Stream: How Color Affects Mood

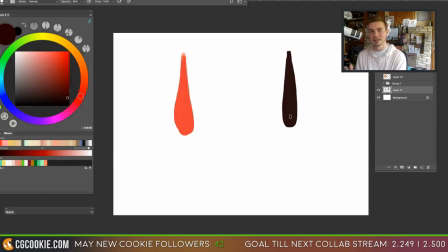classic film absolutely and gore verbinski made a lot of money off those pirates of the caribbean movies so i think this was just him going more to the artistic side and exploring something there so with artsy movies they might not always be the best i personally love them and i anytime i hear
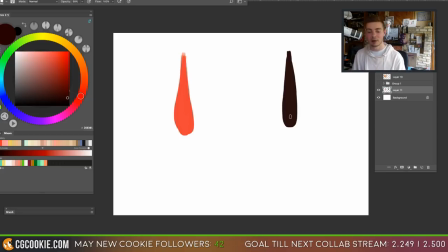a weird movie i want to watch it because usually they're they're limitless there's a lot more freedom in it and usually i'll see something that i've never seen before and uh i guess for examples think of like the holy mountain or enter the void
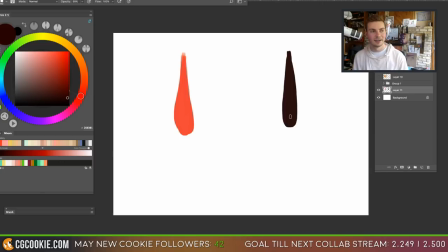or the warm color of your tears or the strange color of your tears i think it was called a lot of those type of movies that are very art oriented those are the ones that i really get intrigued by it. Or what was the one I watched? Holy Rollers. That's another one of those. Or anything by Hodorowsky.
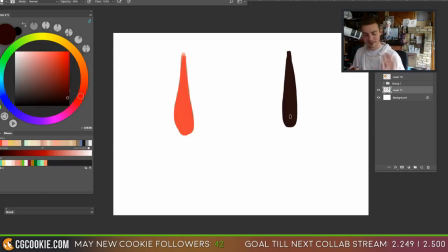I am so intrigued by movies that try something different. And sorry, I feel like I'm going on another tangent here, but I wanted to explain it better. Okay, so now blood. This is something that oftentimes we see in movies,
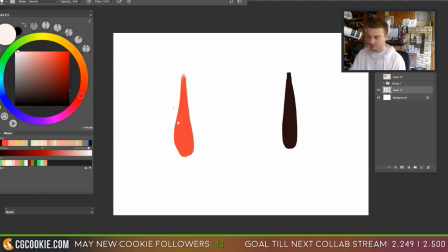especially that have action or any type of fighting maybe it's like there for a second like someone accidentally cuts themselves I'm
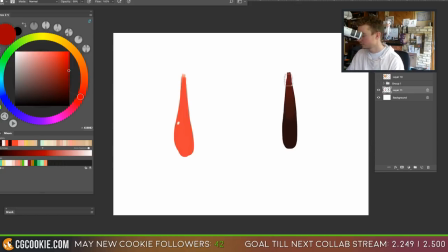gonna do two really quick versions of what I see in cinema because
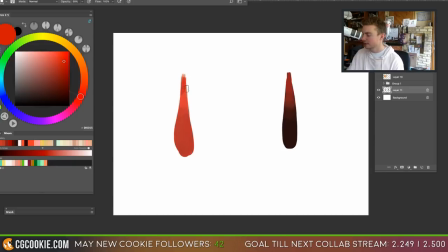I find one to be very distracting and I bet you'll be able to figure it out pretty quick
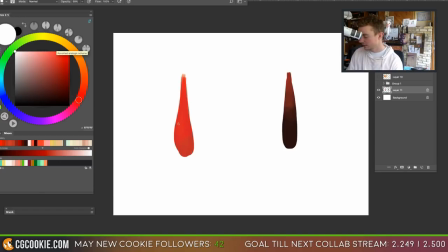okay so I'm gonna quickly add a little highlight here so now in movies these are the two types of blood that I usually see the first one being almost comical or ketchup looking and the second one
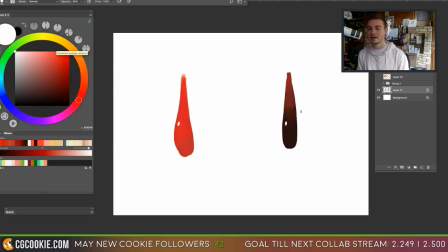being very rich very dark and to me when I see blood that is like pretty much black with like hints of subtle red along the edges and has like that pop of a highlight this evokes so much more
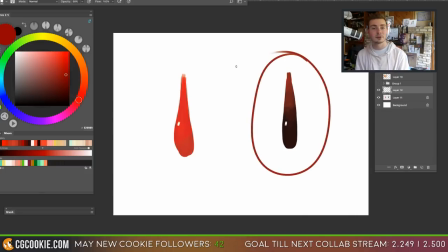oops this evokes so much more emotion and range than the first one this almost brings up a different emotion almost silly or and it's funny saying that about blood but it doesn't invoke quite the same richness and deepness that the second
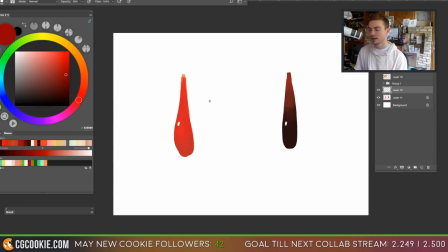one does and you see this a lot with color palettes that aren't working as much as they could and i think blood is like the easiest example because i find it so distracting when the blood almost comes out like an orange color like vivid neon color and it just it takes me out
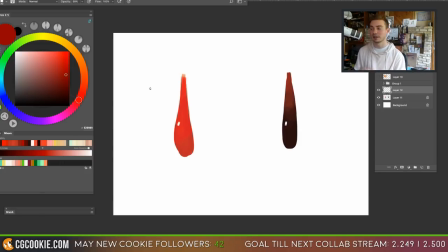for a second but then when it's very dark and rich and it feels real i feel like that that hits something more because then it the feeling there's empathy you you see the blood and it almost feels real where when it
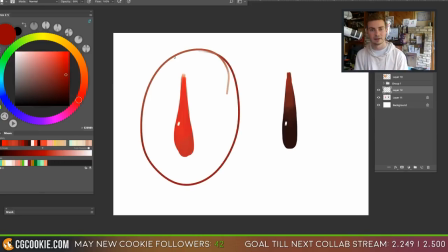comes out as like this bright red almost like kids color it doesn't quite hit that same emotion within you and like i said color is at the beginning color is relative so maybe for you
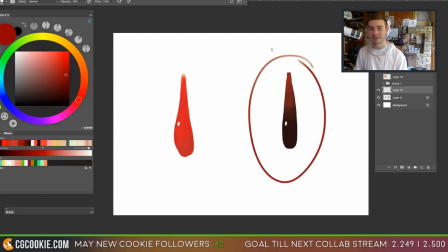this one reads more true and when you see this this is distracting that's the other beautiful thing about color it it's different for every single person okay let me see what you guys are asking here uh digital says it's like beauty and the beast in the
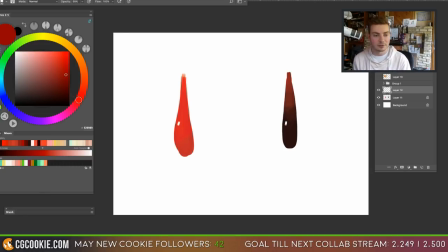original in the first scenes bell is the only one in the village wearing blue so she would stand out and so she would seem pure, unique, and beautiful.